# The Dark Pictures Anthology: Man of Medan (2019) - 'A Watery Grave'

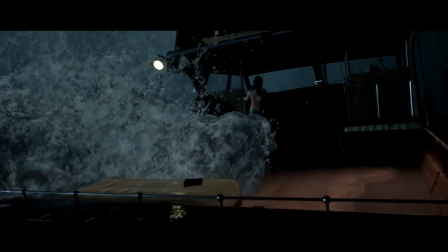259s
So, for example, we try things like every time there's movement or a character is dragged or pushed off,
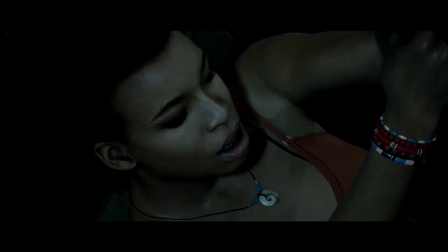263s
the camera goes with them and follows them, just to get the impression that you're right there with them and you're taking part in this storm as well. So that was quite an important beat. Once the characters journey into the ghost ship, the wards are still ever-present, and we use audio to remind the players of this with the waves pounding against the hull of the boat,
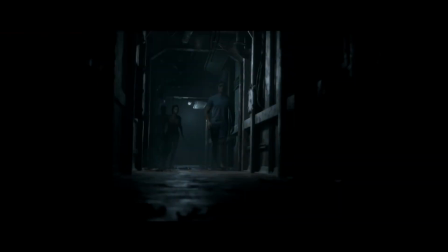280s
like the heartbeat of an enormous beast with these metal creaks and groans, just revive and ready to swallow them up at any moment.
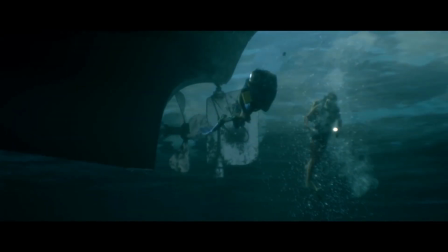289s
The underwater content is a very different challenge, there's a different timing mindset you have to consider.
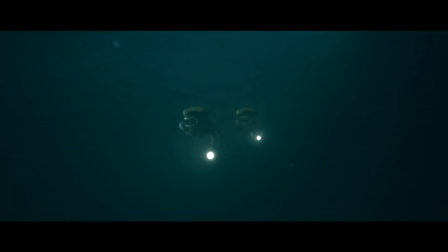296s
It's all about observing and absorbing yourself into that area. We looked at various different reference, film, TV and game reference too.
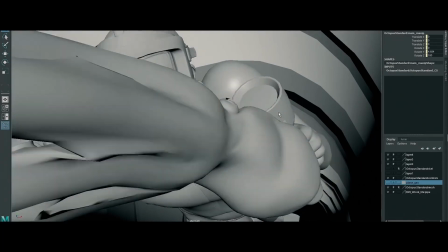307s
Luckily, the two of us on the team scuba dived before, which was good.
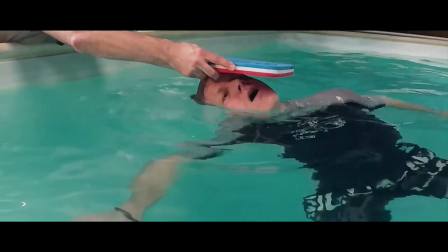311s
We even went to a local pool and did some film reference for some of the more complicated scenes in the game, the fight scenes.
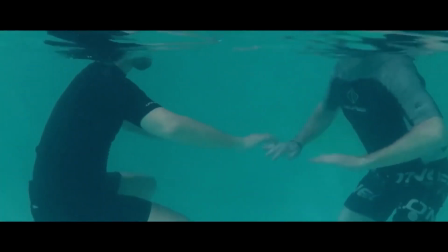319s
We found in a lot of the reference, the divers would do a small paddle movement with their hands to readjust and center themselves. and
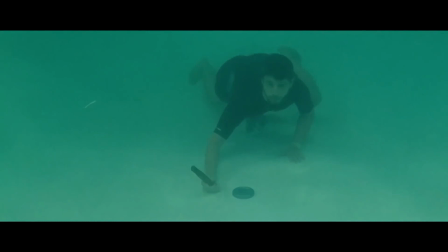328s
also we found a lot of the divers use the environment to pull themselves along and push off from.
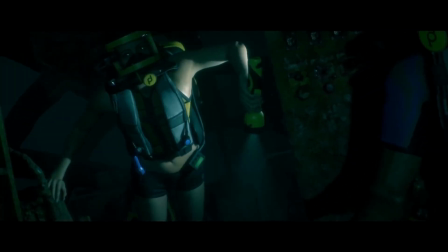334s
So we try to incorporate those details into our work. There's something really fun about shooting on stormy conditions and there's something fun about conveying that but interestingly one of the things in conveying that in terms of CG is that you have to do a lot of things you'd maybe get for free if you were actually shooting it so if you're really out there in a storm holding your camera you would be getting blown around and you'd be getting rain on the lens or whatever you might get.
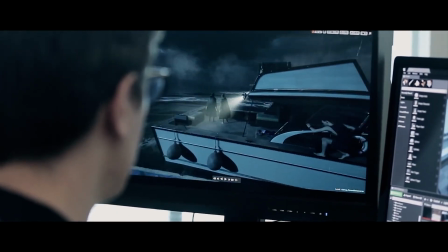357s
When you work in CG, everything's automatically clean, so sometimes it's about how you can dirty up the shots and bring back some of those natural elements to convince the viewer that actually that storm is real.
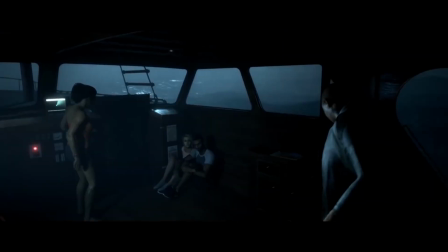368s
So for example, in the stormy sea, you have a lot of mist, a lot of rain moving around,
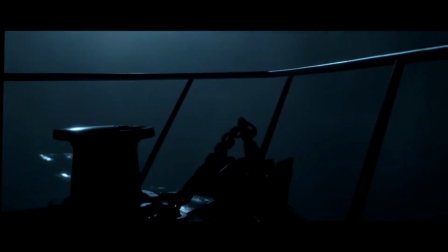373s
showing how windy it is, showing how stormy it is, blowing into the camera, so that really adds a lot of life.
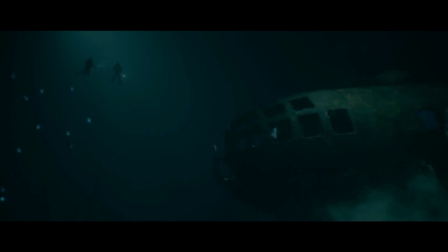378s
In the underwater scene, we used it for silt, for plankton,
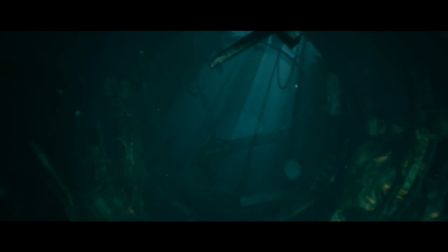381s
for any kind of dirt and noise in the ocean, and without that it can really seem quite lifeless so that was a hugely important element.